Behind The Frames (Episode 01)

Hey everyone! During these Behind the Frames episodes, we're going to share with you guys our thinking process and how we solve a problem while working on our animation. During every shot that you get, there is a problem that you as the animator will have to solve. So you find yourself discovering something new while working on every new shot.
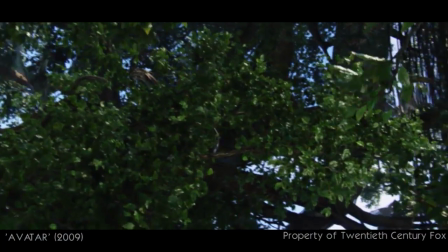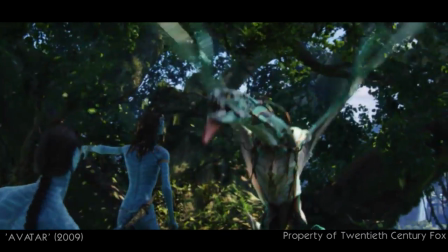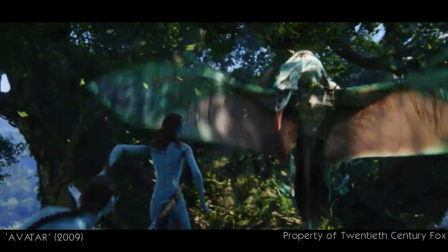When I started these shots, my main worry was how do I make something that big slow down into a land that fast?
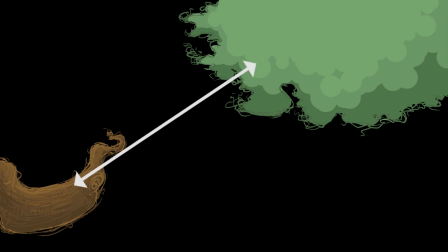The distance I had to make it stop was really short. That's the thing about animation VFX.
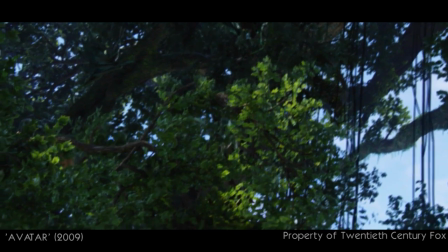You're trying to make something that would probably never happen or exist feel believable.
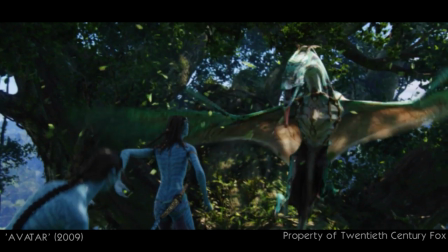The goal is to try and make the audience believe or fool the audience into believing that this thing is real, even if they know it's not, right?
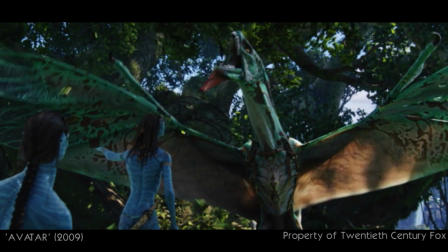So as animators, we have to make sure we know how much and how far we can bend the laws of physics without it feeling fake.
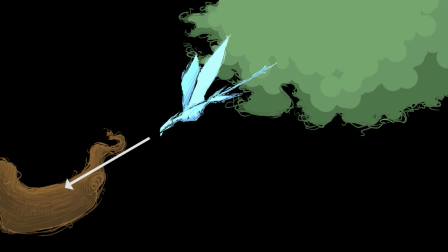So in this first shot, the banshee is diving towards its destination. A real bird would probably orient its body way earlier to anticipate for that land.
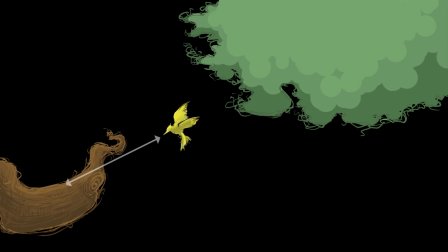Because if it doesn't, you know what can happen. And the bigger the birds, the more distance they need to prepare for a land.
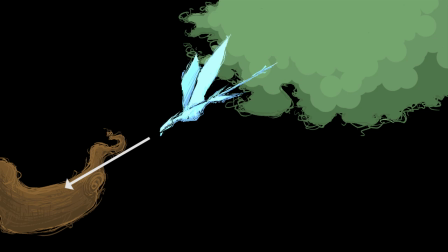But I only had that much space for my banshee, and I knew it would be really tough to make it feel believable. So my audience knows that the creature is not real, the science behind the landing will also not be real since I don't have enough space for it to work. Honestly, everything was against me in this case, but I still had to fool the audience.
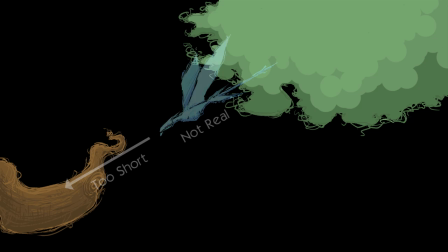The first few landing takes that I did, which I am unfortunately not allowed to show you guys here,
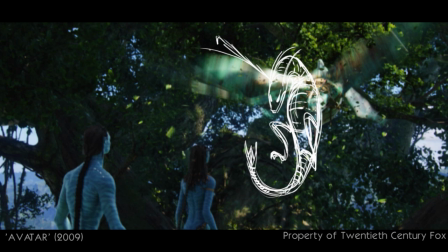I tried to orient the banshee the way it should already be for such a big creature to land. But that did not work with the continuity of the previous diving shot, right?
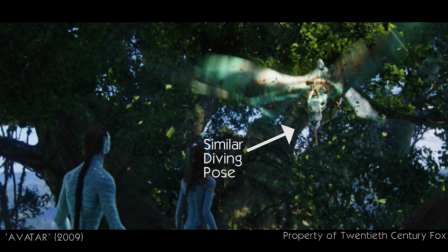Since my banshee was flying down nose first in the first shot, I was stuck with starting the banshee in this diving position in the second shot as well.
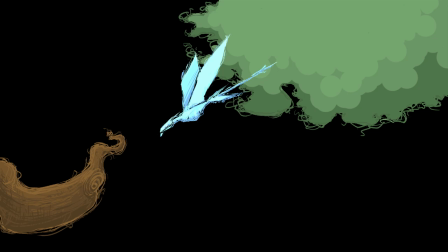So, to prepare for the land from this diving position, I had to bring the creature's hips forward really fast.
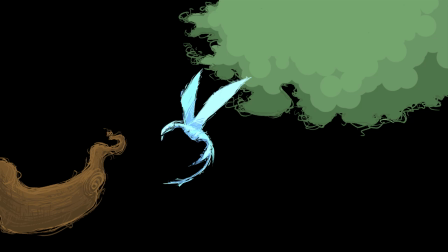But such a fast hip motion would be very distracting, hence making the landing feel off. So after experimenting for a little while, I realized that if I exaggerate the chest and wings during the wing flaps, that could balance that distracting hip movement and also sell the idea of a heavy creature trying to land.
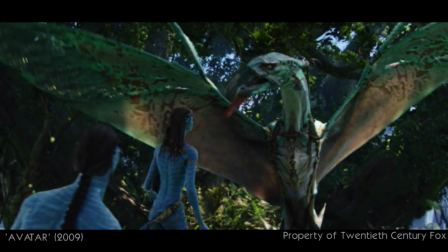Even if a real bird with these proportions would probably never fly or need a much bigger distance to land,
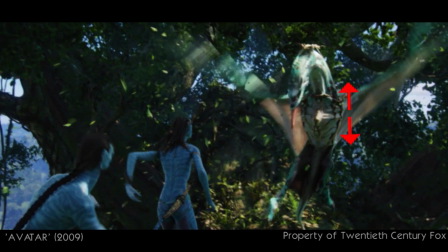by exaggerating this pumping action of the chest during these flaps,
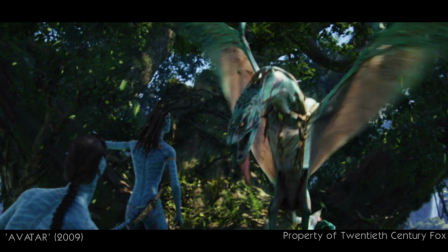I was fooling the audience to believe that this creature was heavy and could land in this way.
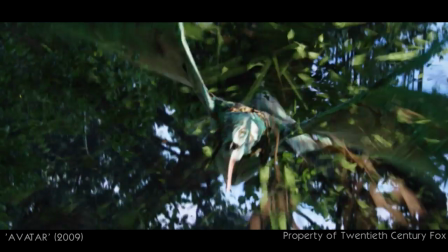So, while doing this shot, I learned that there are cheats you can do.
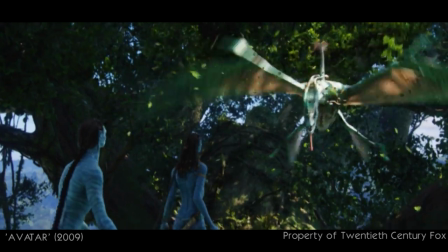There are things you can exaggerate to distract the audience into believing something they know is not real.
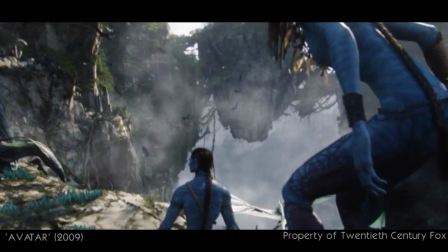And same goes for this takeoff. I exaggerated the chest and wings to make it feel as if this creature was struggling to take off.
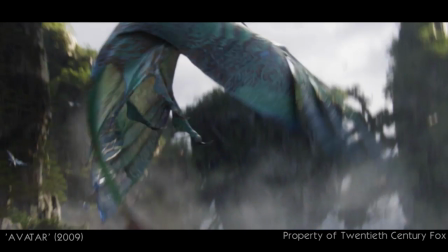A real bird would never take off in this way.